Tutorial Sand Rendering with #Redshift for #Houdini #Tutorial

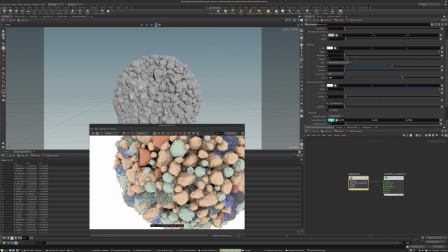[61:17]
And then this color right here is just looking a little bit too close to the one we already defined. So I might just go into the yellow, orangish territory with this.
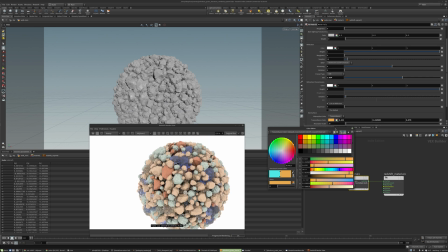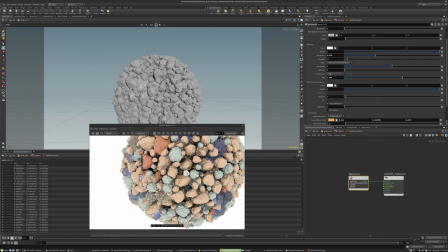[61:35]
And then we'd probably want some more roughness again, just so it's not perfectly reflective, something that catches more of the light.
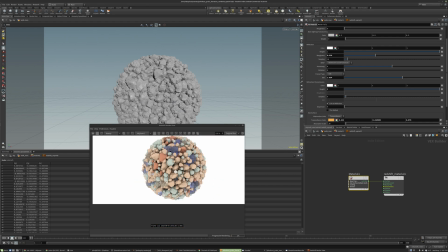[61:44]
If you have the roughness too low, it can flicker a little bit with the highlights, as the edges are just really sharp and bright.
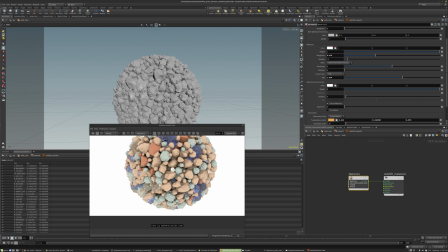[61:51]
So we want it to be a little bit more rough,
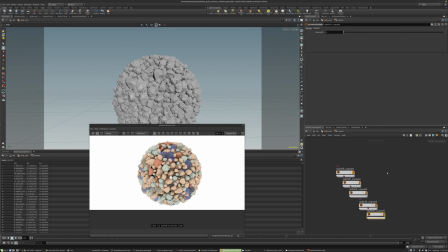[61:55]
especially if we're saying that this is sand grains that have been rolling around in the ocean or knocking up against each other and all that. And then I'm just going to go back to this previous one, and I'm just going to decrease the absorption scale as well,
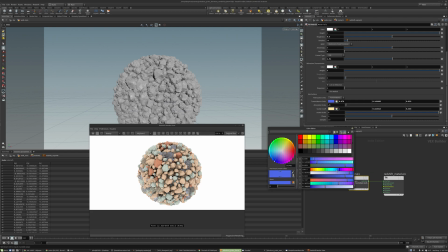[62:11]
so it's not as eye-catching of a material. The blue was just a little bit too saturated and standing out a little bit too much.
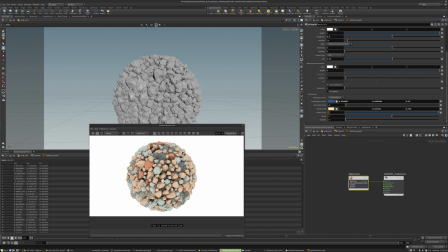[62:28]
I might go lower with the scatter scale as well.
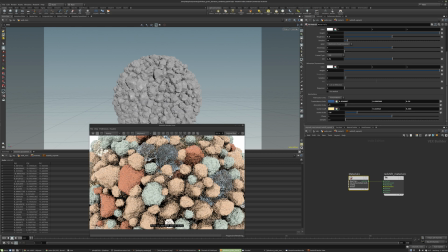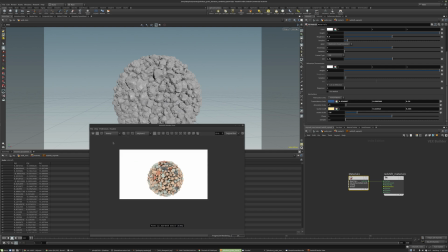[62:40]
So something like this could be a good starting point. One thing we can do if we want is go all the way back to our VDB from polygons workflow and just reduce the voxel size. And this is going to pack more spheres into the volume or into the voxels.
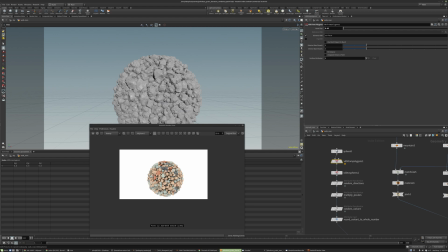[62:58]
And we can just do this to try out different shapes, different sizes of grains. It's going to take a little bit. It looks like it just finished cooking. So now I can render it again.
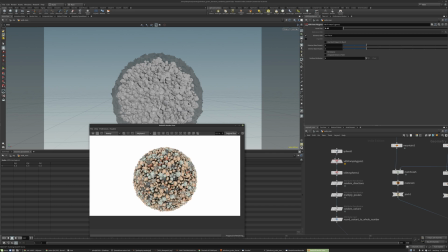[63:14]
Now we can just test a little bit more tightly packed sand.
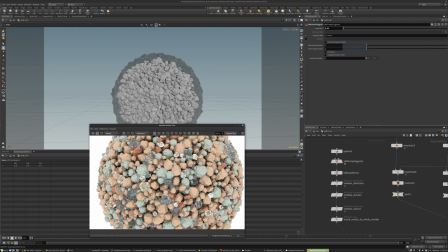[63:25]
So it does look like this
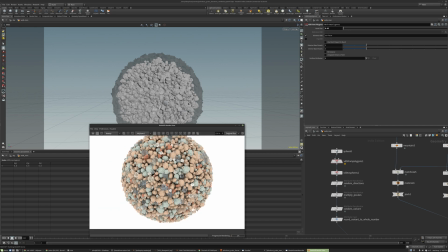[63:28]
kind of greenish one, I'm seeing it a little bit too much, and then the reddish one, I think I'd like to see that one a little bit more.
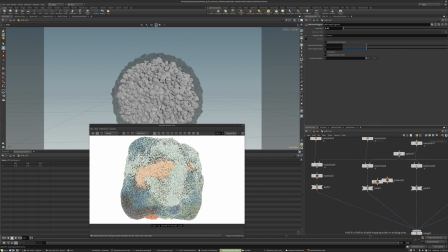[63:36]
So if I just switch these material assignments around, you'd see as we do this, the render just isn't prepared for it.
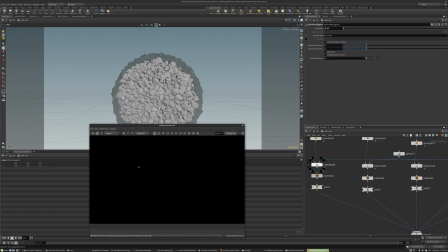[63:44]
So we just make those changes and then refresh the renderer,
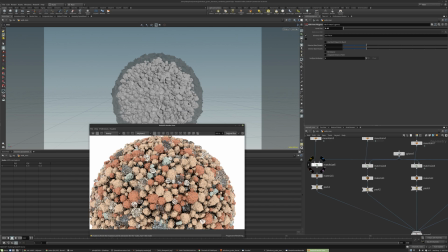[63:48]
and now we have a little bit less of the green ones and just more earth tones.
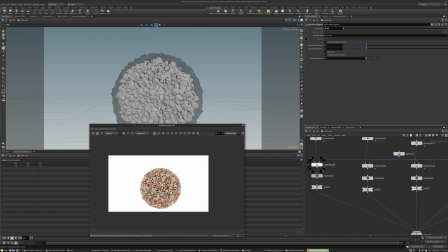[63:54]
So this probably is going to make the sand feel a little bit more natural. You'd make that change by switching the materials around. You could also just go into the variance, and if you change these sliders around, you could get different distributions.
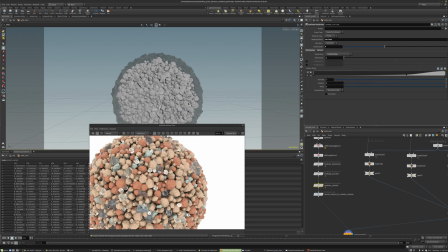[64:10]
So with it the way it is right here, we're getting the majority of them as either variant 0 or 1,
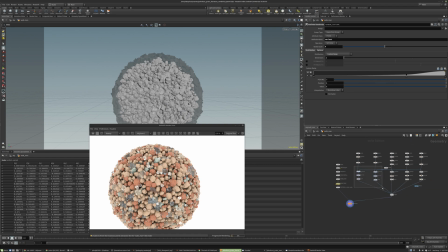[64:18]
the first two right here. And then as that ramp moves up, we're getting less of the middle ones, and then probably a good amount of variant number 4, or this one at the end with the crystal kind of one.
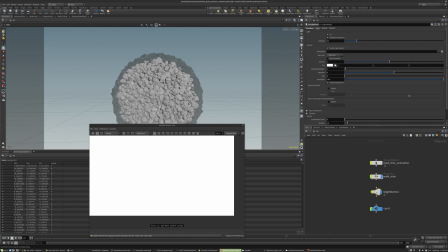[64:37]
And I think if we want to, we could go back to our sunrise.
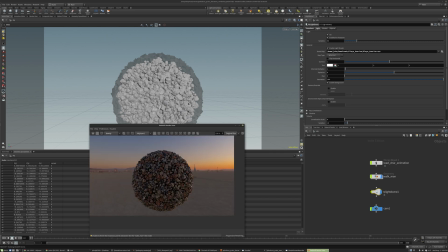[64:44]
Looks like we just have to refresh the render. Now we can test it in the scene. So this sunlight adds a good amount of warmth to our colors. That's why I just wanted to dial them in with an unsaturated light,
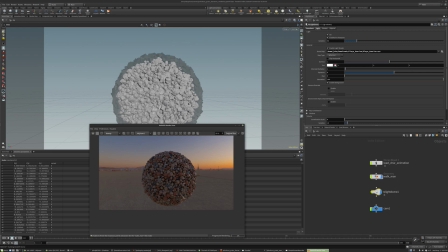[64:59]
basically without any saturation or color, just to see what we were getting before we... Sometimes if you set up colors with a super warm light source like this, you can bias your colors to be a different setting than you would expect them to be.
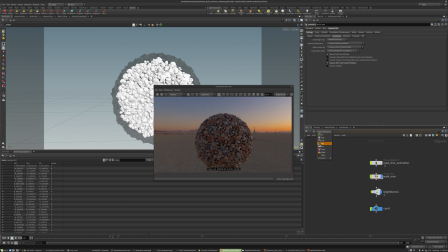[65:16]
I'm just going to make a few adjustments to the Redshift render settings themselves before we move on to rendering our character.